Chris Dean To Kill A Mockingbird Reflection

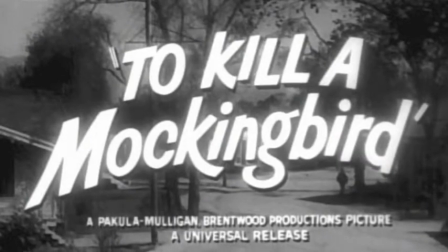To Kill a Mockingbird is a fictional film based on the book of the same name. It follows the format of a narrative film.
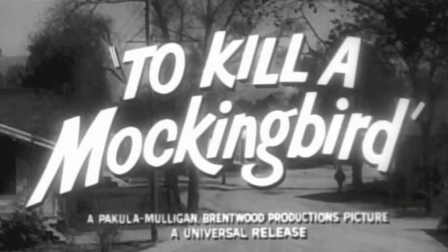A narrative film is a cinematic structure in which the filmmakers have selected an arranged event and a cause and effect sequence occurring over time.
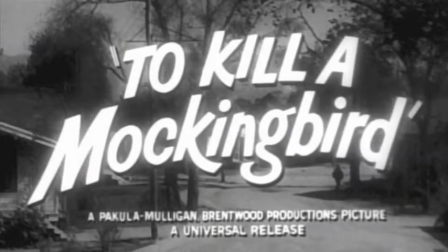One of the elements of narrative that can be used in a film is a narrator who delivers the narration that conveys the narrative.
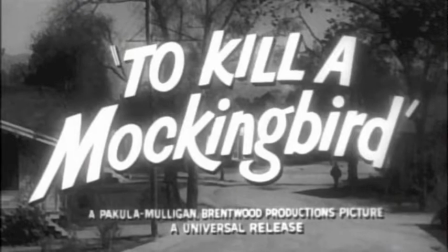Some films employ multiple narrators, but in To Kill a Mockingbird, the story is told through the perspective of the daughter,
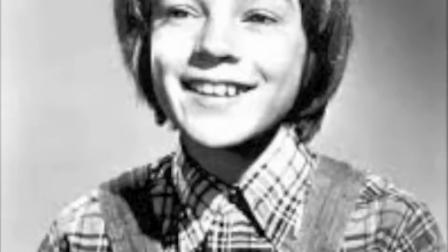Scout, as she reflects on her childhood years. She employs a voiceover narration,
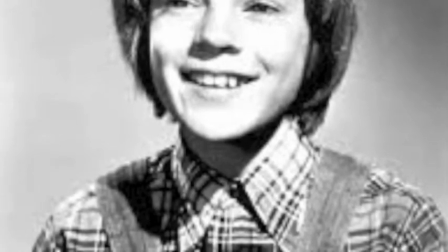which is when we hear a character's voiceover, the picture, without actually seeing the character speak the words.
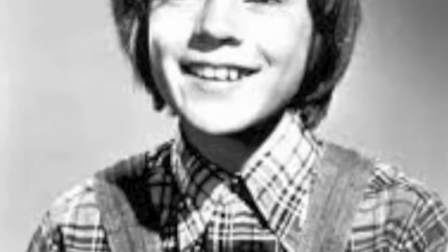In the film, we never know the exact age that narrator Scout is,
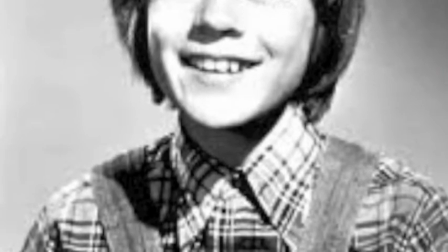but we know that the voice is more developed, putting some age between the narrator and the Scout featured in the film.
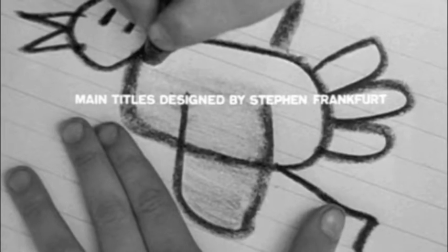Stephen Frankfurt was the title designer for the film.
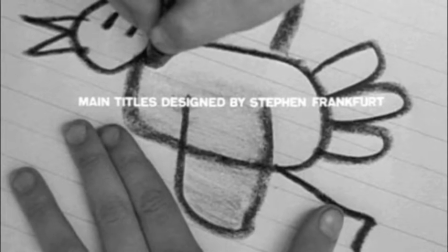It's a sequence showing a child with toys, random collectibles, and even using their creative imagination drawing a mockingbird.
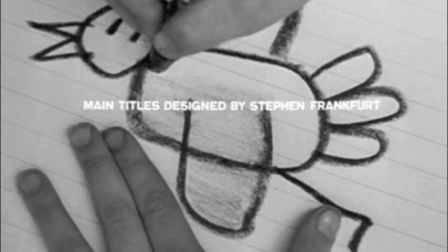This was a deliberate move by the filmmakers because Frankfurt wanted to find a way to get into the head of a child.
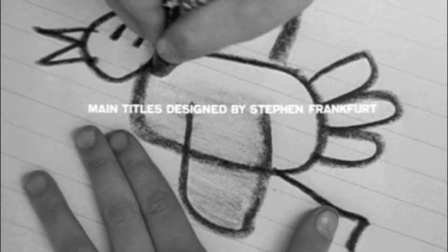This is a perfect transition because Scout begins her narration after the audience had already been able to feel like a child through the credits.
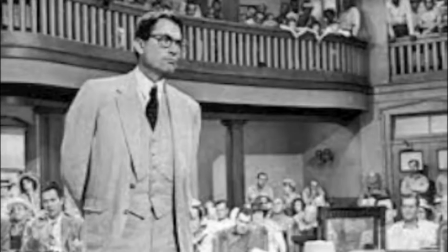It was a nice setup for the narration. I've read To Kill a Mockingbird multiple times, but I've never watched the movie.
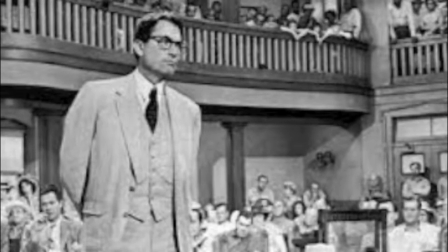There are a lot of characters in the novel, but being a 2-hour film, there are a lot of moments that they had to cut.
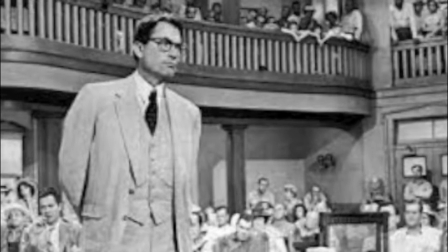Mrs. DeBose doesn't get to have her major reading scene with Jim. That is one of my favorite parts in the book.
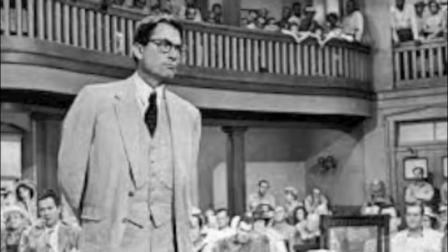Some were disappointed with the focus on Atticus instead of the narrator Scout.
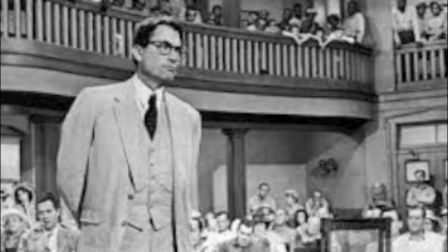Brosley Crowder of the New York Times wrote, "There is so much feeling for children in the film, so much delightful observation of their spirit,
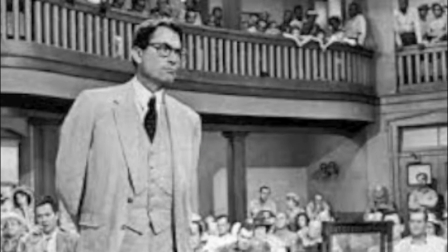energy, and charm, that it comes as a bit of a letdown at the end to realize that for all the picture's feelings for children,
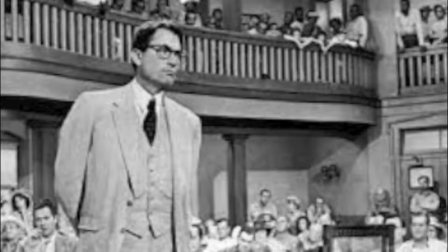it doesn't tell us very much about how they feel. There are scenes, however, that were added to the film that make it so great."
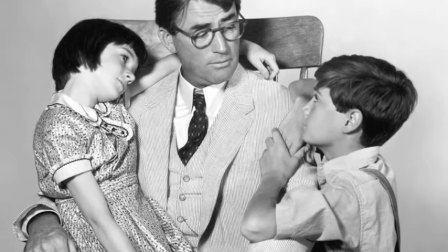There's a great scene added to the film where Jim and Scout talk about their mother, and Atticus overhears them.
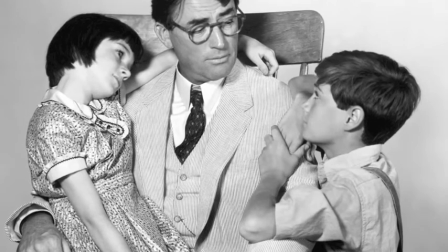While it wasn't in the book, it was a sweet and nice addition to the story, and it shows the writers had to cut a lot but still held on to the characters to drive the film.
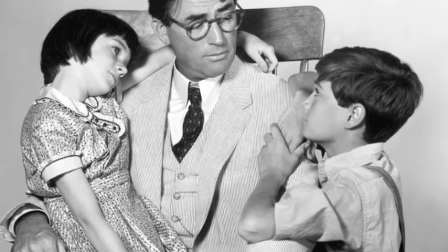There are still many plot lines that stay in the film and make it a familiar and powerful movie.
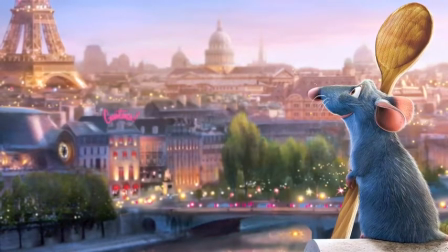Ratatouille is a film that uses the narrative style too. The narrator in the film is a rat, hoping to become a cook.
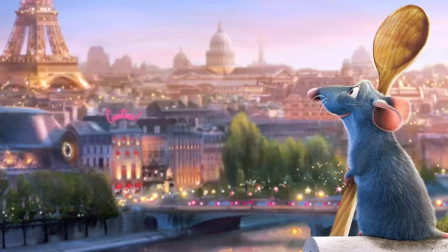They also use the single narrator format, letting the audience continue to watch what is on the screen,
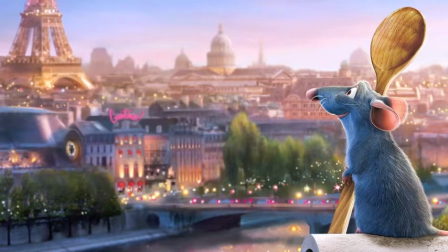while the narrator describes the situation, such as at the beginning when Remy jumps out a window while being shot at with a book.
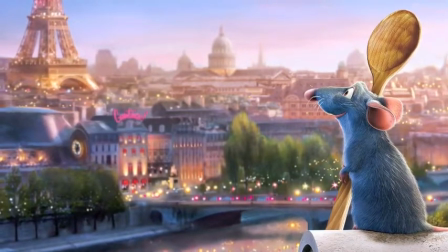Remy adds a comedic and serious narration at this moment, and it keeps the audience engaged with the main character and helps keep the film fresh.